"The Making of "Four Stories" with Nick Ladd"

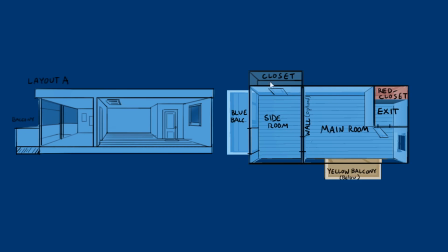(19:43)
and also these two buildings if you look at this right most apartment basically the apartment that would go here the red one it's just this apartment but then flipped and then rotated so the closet of the red story would would line up to the exit of this story and the exit for this
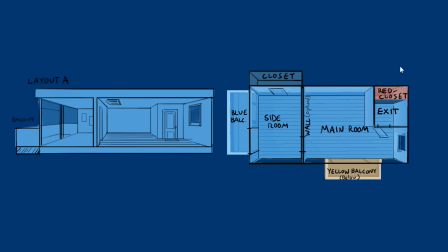(20:01)
story would basically line up with the closet of this one so they basically formed a perfect square and it was just a really clean layout that was easy to work with
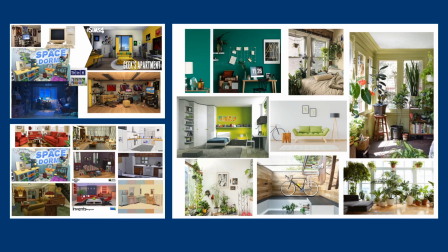(20:11)
when it came to populating the apartments i started with a mood board so i looked up different inspiration for each apartment so the blue character was more of a geeky kind of sci-fi character so i found a lot of reference of kind of what does a what does
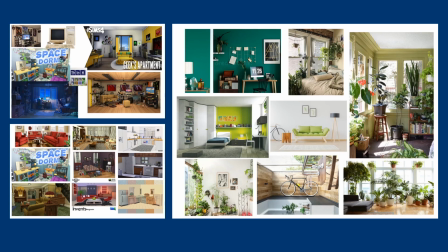(20:28)
a geek apartment look like what does a messy room look like for that kind of apartment what would somebody into space be into i put computers and just i found great reference and i did that for all the stories so the red apartment was more sleek and modern while the old lady's apartment was just
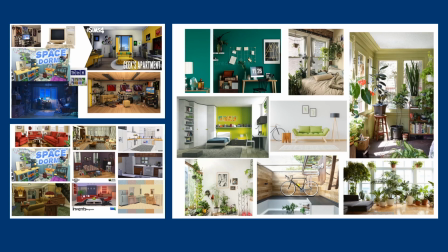(20:47)
kind of old and uh had a lot of older furniture more decorative stuff lots of details and then the green apartment was more kind of hipster photography art student type obedience base yeah and i i kind of went with the colors that kind of match that and
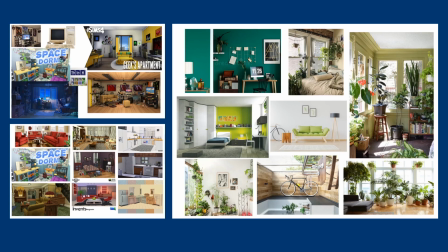(21:06)
some of the i mean i found some actually great inspiration looking up people's sims builds because people in the sims often work with small spaces and they try to populate them um like to fit their characters a lot of the characters people make in the sims are very like one note characters
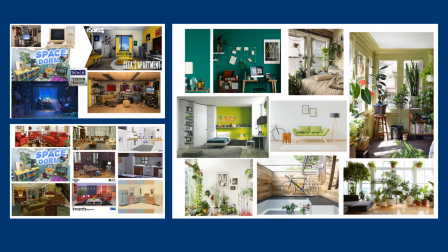(21:24)
and they want to just create them spaces so i found people in the sims community make really good come up with really good ideas of how to populate those kind spaces
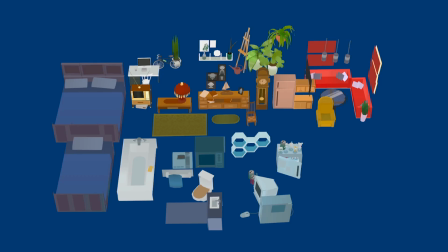(21:32)
so it was a good inspiration. Then I modeled a bunch of props in a void before setting them up in their rooms. So it was a little bit cramped in the apartments because all the walls were making it just a bit tight. So I did build all the props basically
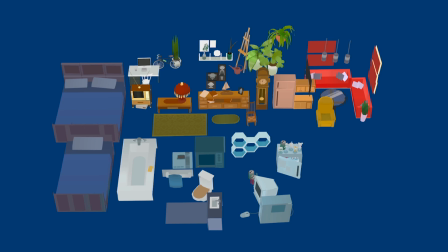(21:51)
separate and then later on I combined them together into the actual layouts. I also made some And the question, I just saw a CRT monitor. Did you ever use one? If you're talking about this one here. No, no, I bought them right. Oh, yeah, I used to have one of these.
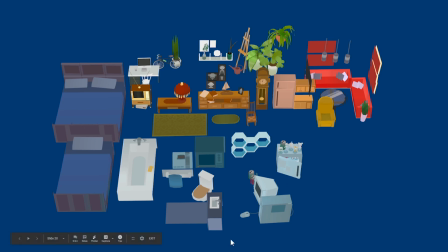(22:11)
Oh, you do? Okay. Yeah, I had one of these when I was growing up. And I don't have one anymore, obviously. I was wondering if you're like the generation that, you know, only know flat screens. I was like curious. No.
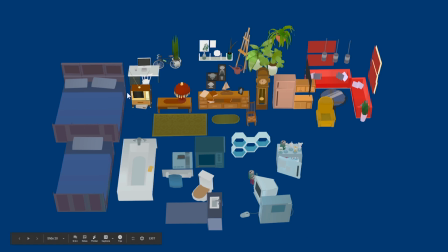(22:28)
I had these. i didn't have didn't have these i don't think i've obviously um but then there was also just within this film uh i just uh he was a kind of a pc user or linux or something and then up here the lady in the green apartment actually has kind of a macbook or something or not a macbook but
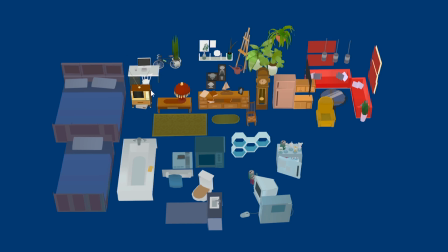(22:47)
whatever you call them iMac yeah iMac and then the old lady had this one so there was like a tv screen in just about every apartment and it was one way that was a good way to kind of separate the different aesthetics and different generations of the different characters I think in the story so
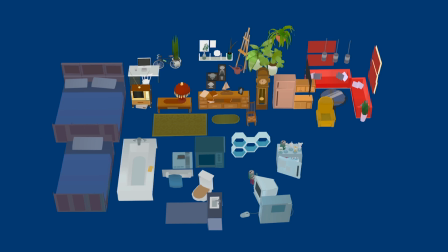(23:04)
just little background details um and there was also some posters I
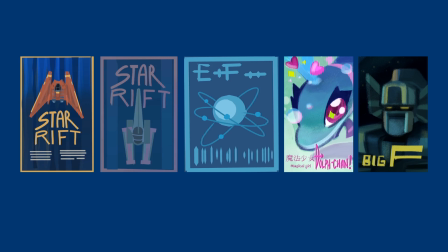(23:10)
don't think these posters made it into the final film but at one point I wanted to put lots of posters in the room of the blue characters specifically uh so these three on the left I designed in quill I took a picture of them because
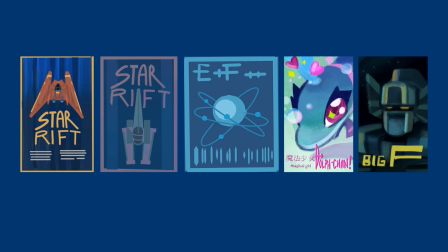(23:23)
I wanted to match the style and then I put them up on the wall and the two on the right were done by marty and they were just um just fun little posters that could go up in this universe but the reason they were cut was really a performance thing uh and also just visuals
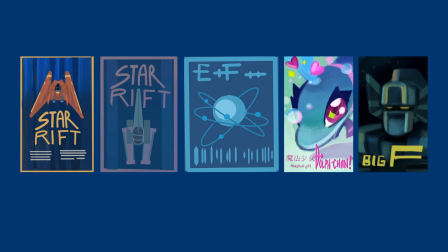(23:40)
i think they they kind of looked jarring even the ones that were made in quill didn't quite